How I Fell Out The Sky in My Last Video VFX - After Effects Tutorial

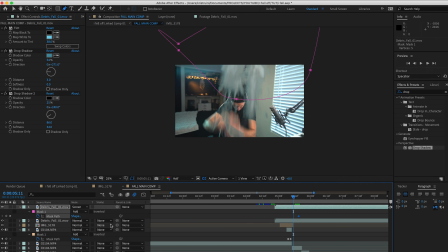8:16 And we can also, of course, animate that mask so that it is following the cloud of dust and the debris as it falls down, and we're still keeping that dimensionality by making sure that the right side of these assets have a little bit more illumination,
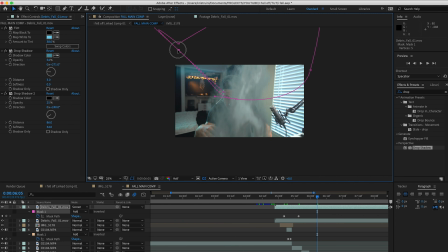8:32 simply just making sure that the mask is falling onto that side of this asset. And again, because we set it to screen, it looks like it's being illuminated from the side of the window.
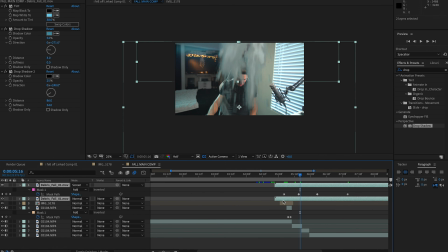8:42 I've also played a little bit with the transparency just to find a sweet spot to where things are blending in even further. We can also apply a mask for the other layer underneath it, so that as the dust sort of settles, we can also bring that mask down.
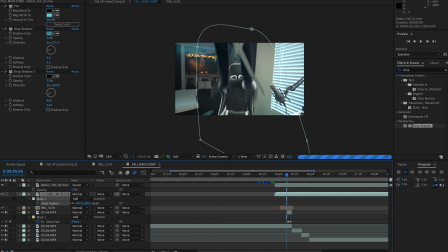8:57 And of course, we're feathering these two masks quite a bit so that there's no sharp edges or anything like that. Now, one more thing that I will do is I'm going to grab these assets that we've made.
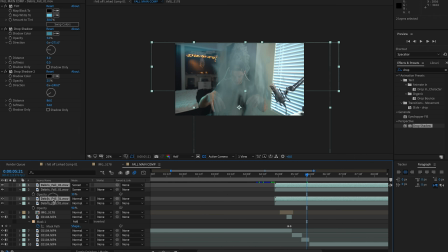9:07 I'm going to select both of them, and I'm going to duplicate them and drag them below the freeze frames and the clips of me falling,
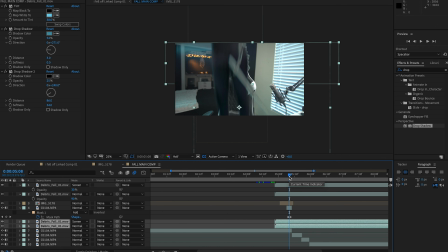9:14 so that we can have some dust sort of coming down and wrapping around me as I'm falling through the ceiling. So it's not just stuff in the foreground, but it's also stuff behind me. Now, this could probably only work for just a few seconds just because then the regular footage comes along,
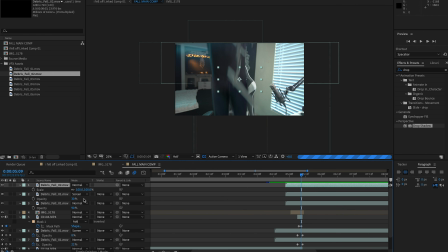9:28 so we can easily fade that out, but at least for the falling down we have a little bit more of a 3D feel to it. And then of course we can add as many details as we want. You can see me dragging in more assets, and you know, we're having some smaller dust particles.
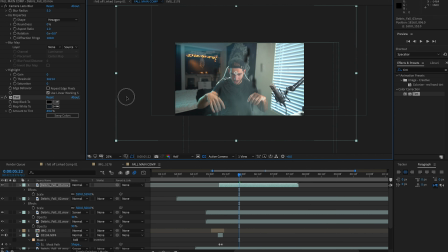9:42 Now aside from that, I'm also dragging in some foreground elements, which are just other debris assets that I'm darkening quite a bit with, as you saw in the beginning, some tint effects just to match the color and make them darker since they're closer to camera.
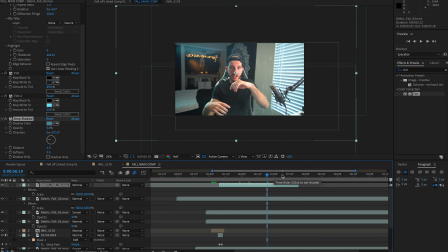9:57 It's almost like this cartoonish anime type of effect where you have things in the foreground that are obscured and that are dark.
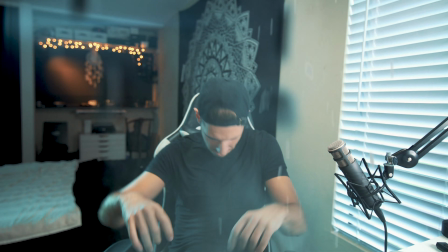10:04 So this again, just with colors, adds a little bit of dimensionality.
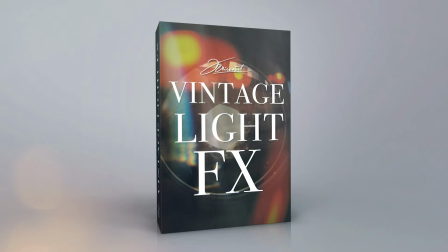10:08 There's no sponsor for this video, and that's why I just want to quickly mention that I did launch a pack, but these packs, you know, are very time consuming.
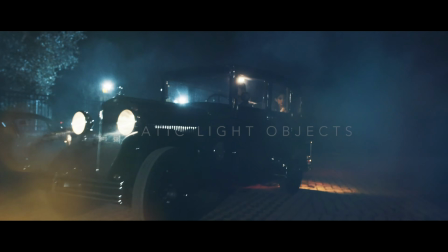10:15 It's hard to put them together, and it's also a great way to support the channel and the free education on here. So if you're interested, go ahead and check out the first ever pack that we launched,
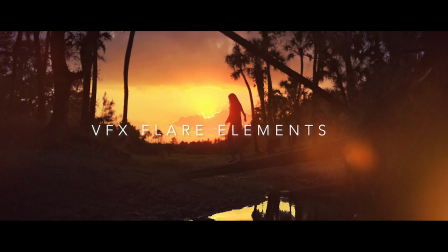10:23 which are some nice vintage light hits that can be a very nice touch to add just a little tiny bit of a little flair,
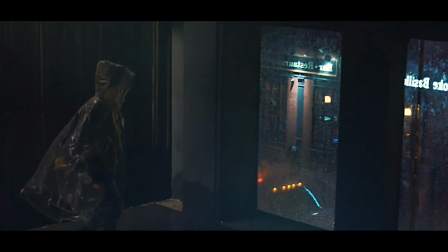10:30 a little something to your shots and elevate your cinematography. Check it out if you're interested.
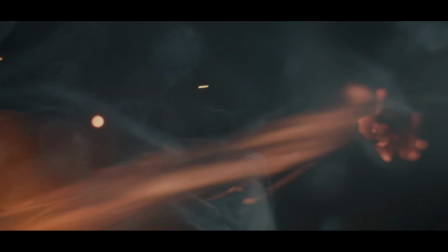10:35 Okay, sorry, didn't mean to interrupt. That's rude. Now back to me falling from the ceiling.
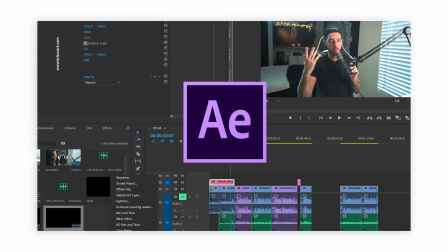10:40 Let's jump back into Premiere, where we see that now all of the changes have been updated.
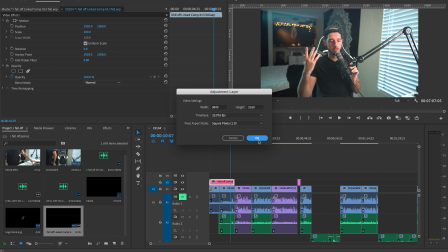10:45 So I'm going to create a new adjustment layer, and you know,
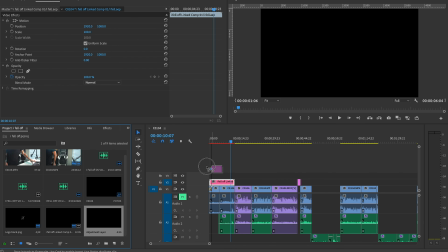10:48 I'm just going to start playing a little bit with the colors because it is kind of a final piece to VFX because it kind of amalgamates all the colors together,
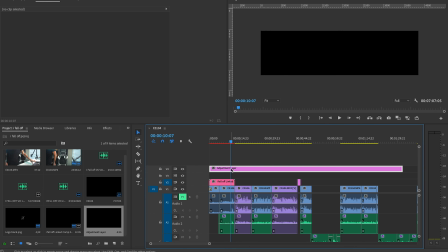10:56 it brings them all in the same color space, and you can really play around to make things fit even more by even just simply adding a very basic color grade.
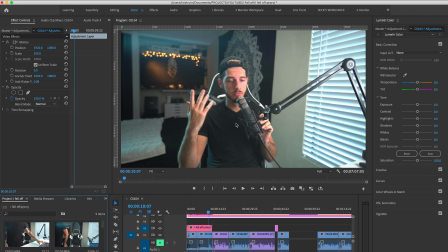11:05 So my process for this is very, very basic. I mean, this is just, I'm dropping in a LUT and I'm essentially just making some basic adjustments in the Lumetri color control panel in Premiere Pro,
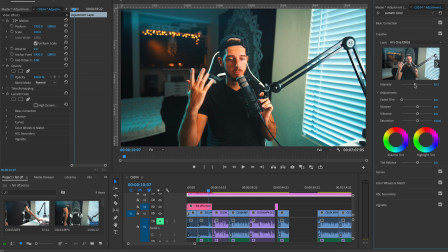11:17 which I love because it's very visual, it's very simple, and the UI makes it very efficient for you to make these changes with these sliders. So I also want to point out that I did drop my LUT in the creative section of Lumetri Color and not under basic correction.
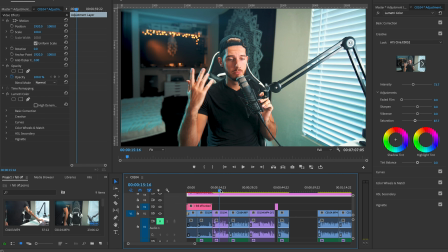11:33 This is just a quick tip because under basic correction you can also add LUTs, but you cannot change the intensity of those LUTs that you've added. So by dropping it into the creative section, you can play around with the intensity, bring it down a little bit, and still make all the other adjustments that you want.
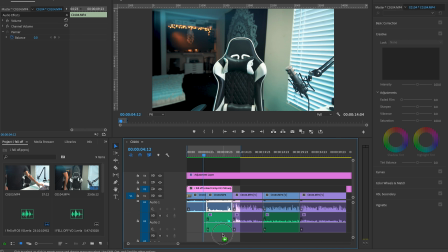11:48 And that, I think, is pretty handy. So you see me here now play a little bit with audio. I won't go too much into it because, you know,
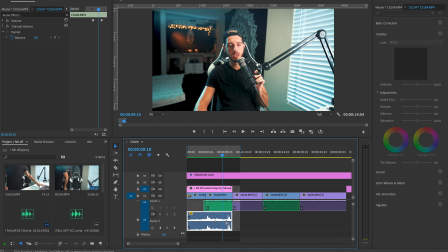11:55 it's just essentially me kind of jacking up the sound effect that was captured in camera of me really just kind of jumping onto my chair.
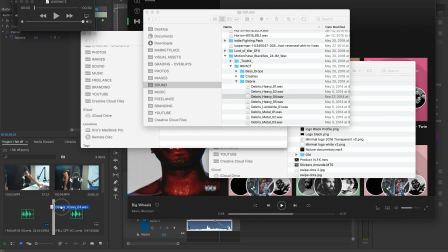12:04 So that was a good sound to get a real sort of interaction of the chair sounds.
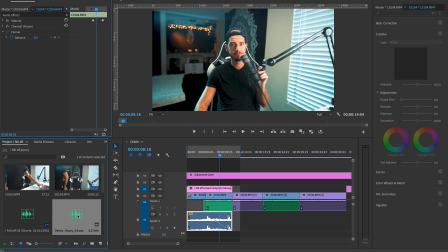12:10 And then I've added a few, you know, impacts just to sweeten and just to exaggerate the whole thing a little bit more. So yeah, just add some sounds. Honestly, this is just as powerful as color grading your VFX.